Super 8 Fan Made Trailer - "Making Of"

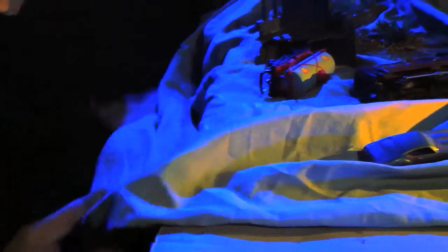which is just like a khaki coloured shirt which is giving us our kind of terrain and some under here.
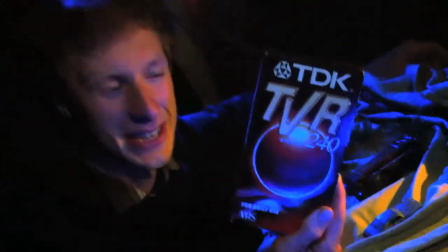So I don't know whether any of you remember what this is. This is called a VHS. It's a tape.
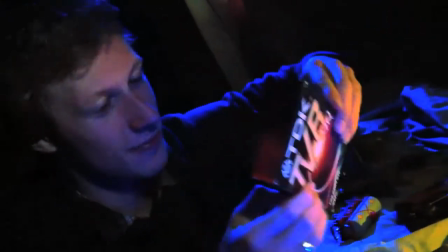Remember these? I can't even... I forgot how to get it out of the box. That's how long it has been since I've seen one of these things.
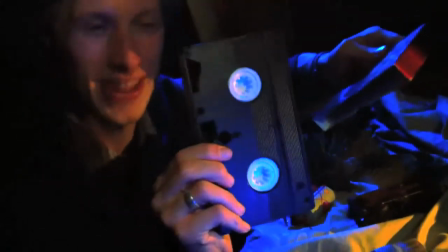It's not coming out. Anyway, yeah, one of those. Remember that? Well, we've got a load of these lying around.
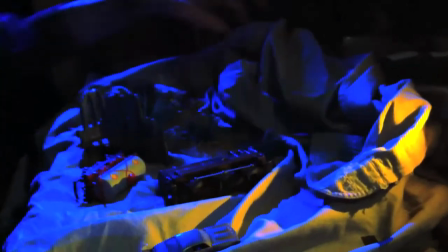So we're using these to put under our shirt to give us a bit of terrain in the background. and you know we've got a few plant looking things and a bit of gravel
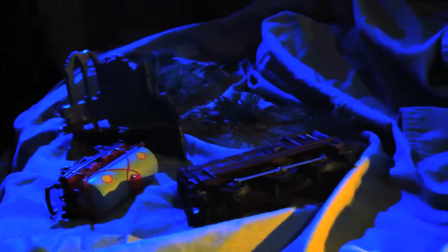and looks like a bit of a church and or something and we've got our trains and the way you light
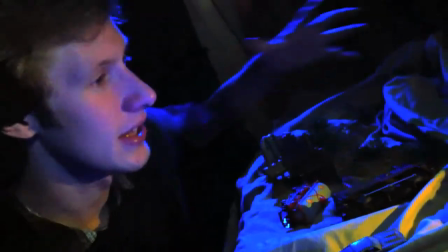it you know if we were to get the big lights on this you'd see that
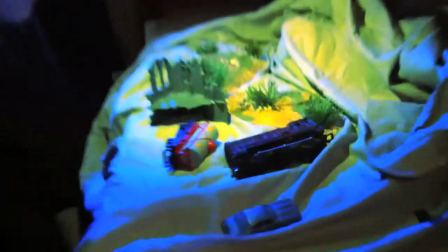it actually doesn't look like anything at all look pretty rubbish to be honest
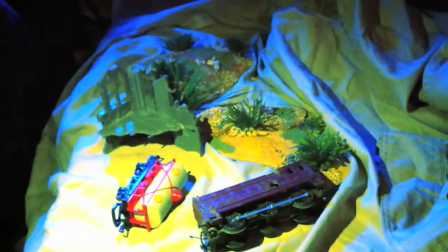but like all things in movies it's all an illusion and how
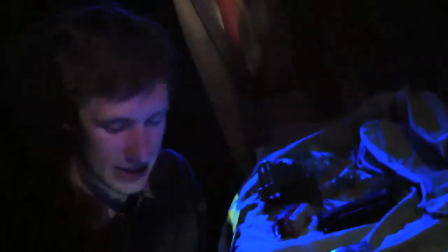you light something you can obscure a lot of detail and hide stuff
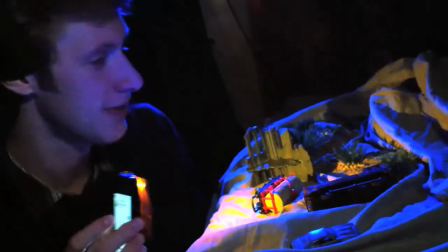from the audience and things look much better and here for instance we wanted a bit of side light as if there was flames going on over here or something so I've got the spotlight
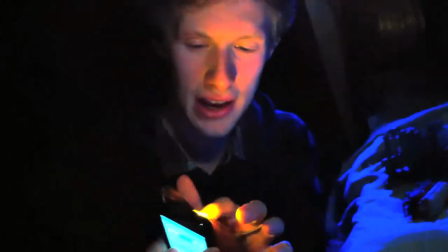on my iPhone and put some yellow orange gel over it that's filming gel but if you don't have gel
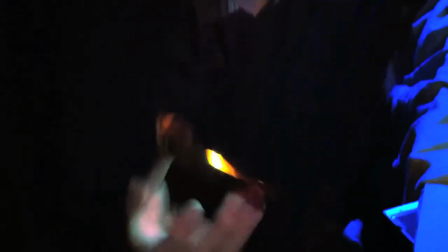you can use coloured tracing paper or even sweet wrappers you know stuff like that and you can colour of the light and we just put that off to the side here
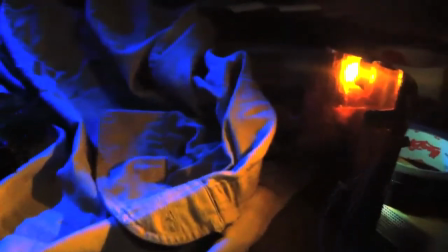slightly out of shot and then it's casting this orange hue you know this orange light across the scene so we've got our
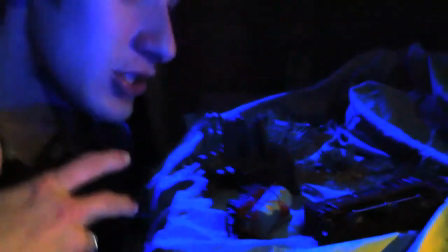blue backlight that's like moonlight we've got our orange fire light and that's pretty much it
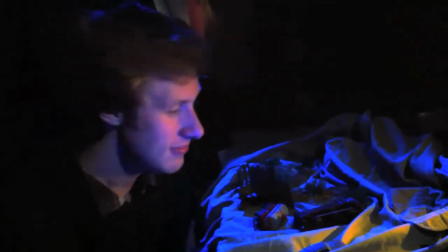babbling on a bit here but the moral of the story is just get
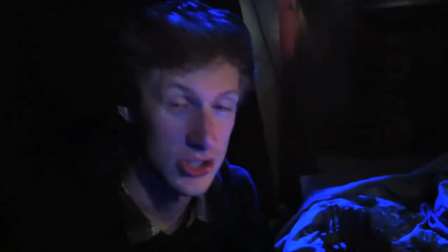out there and make some stories just films are basically little sequences cut together stories told through pictures and you don't need million dollar budget to do that okay so we're just on the final bit of the model shoot and we've come to the titles and we've come up with this
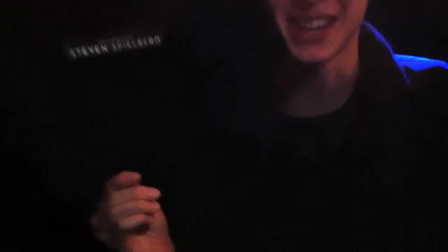nice little simple solution we're going low-tech on this one a bit of wire and
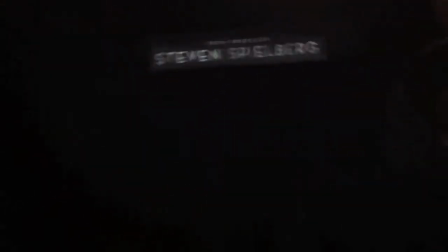a bit of paper against the black backdrop producer Steven Spielberg the
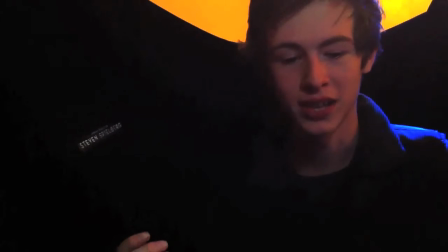movie voice but anyway yeah we've come towards the end now we've got a bit of a bit of a torch that's giving us the flares like
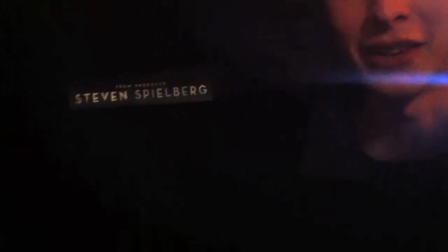we talked before the anamorphic lens players like that for the titles I think it's going to work pretty well it's taken a lot longer than we had
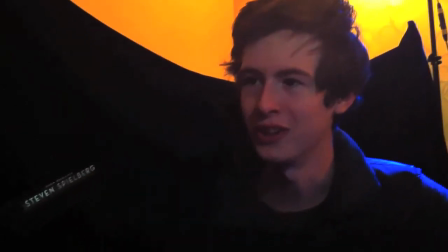anticipated we you know the simple brief of let's have a bit of fun you know making a bit of a bit of a homage to the super
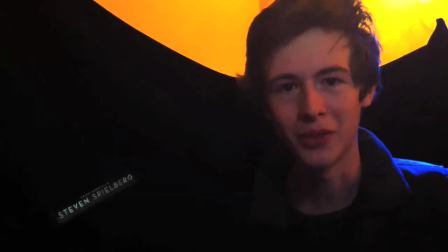eight movie um has turned into a bit of an epic but I hope you enjoyed the results we're going to put it up and let us
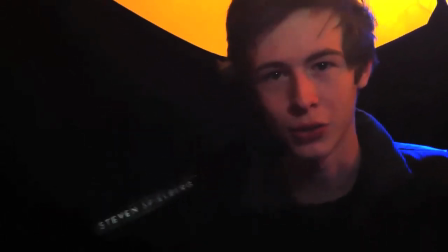know what you guys think thanks for watching guys and see you later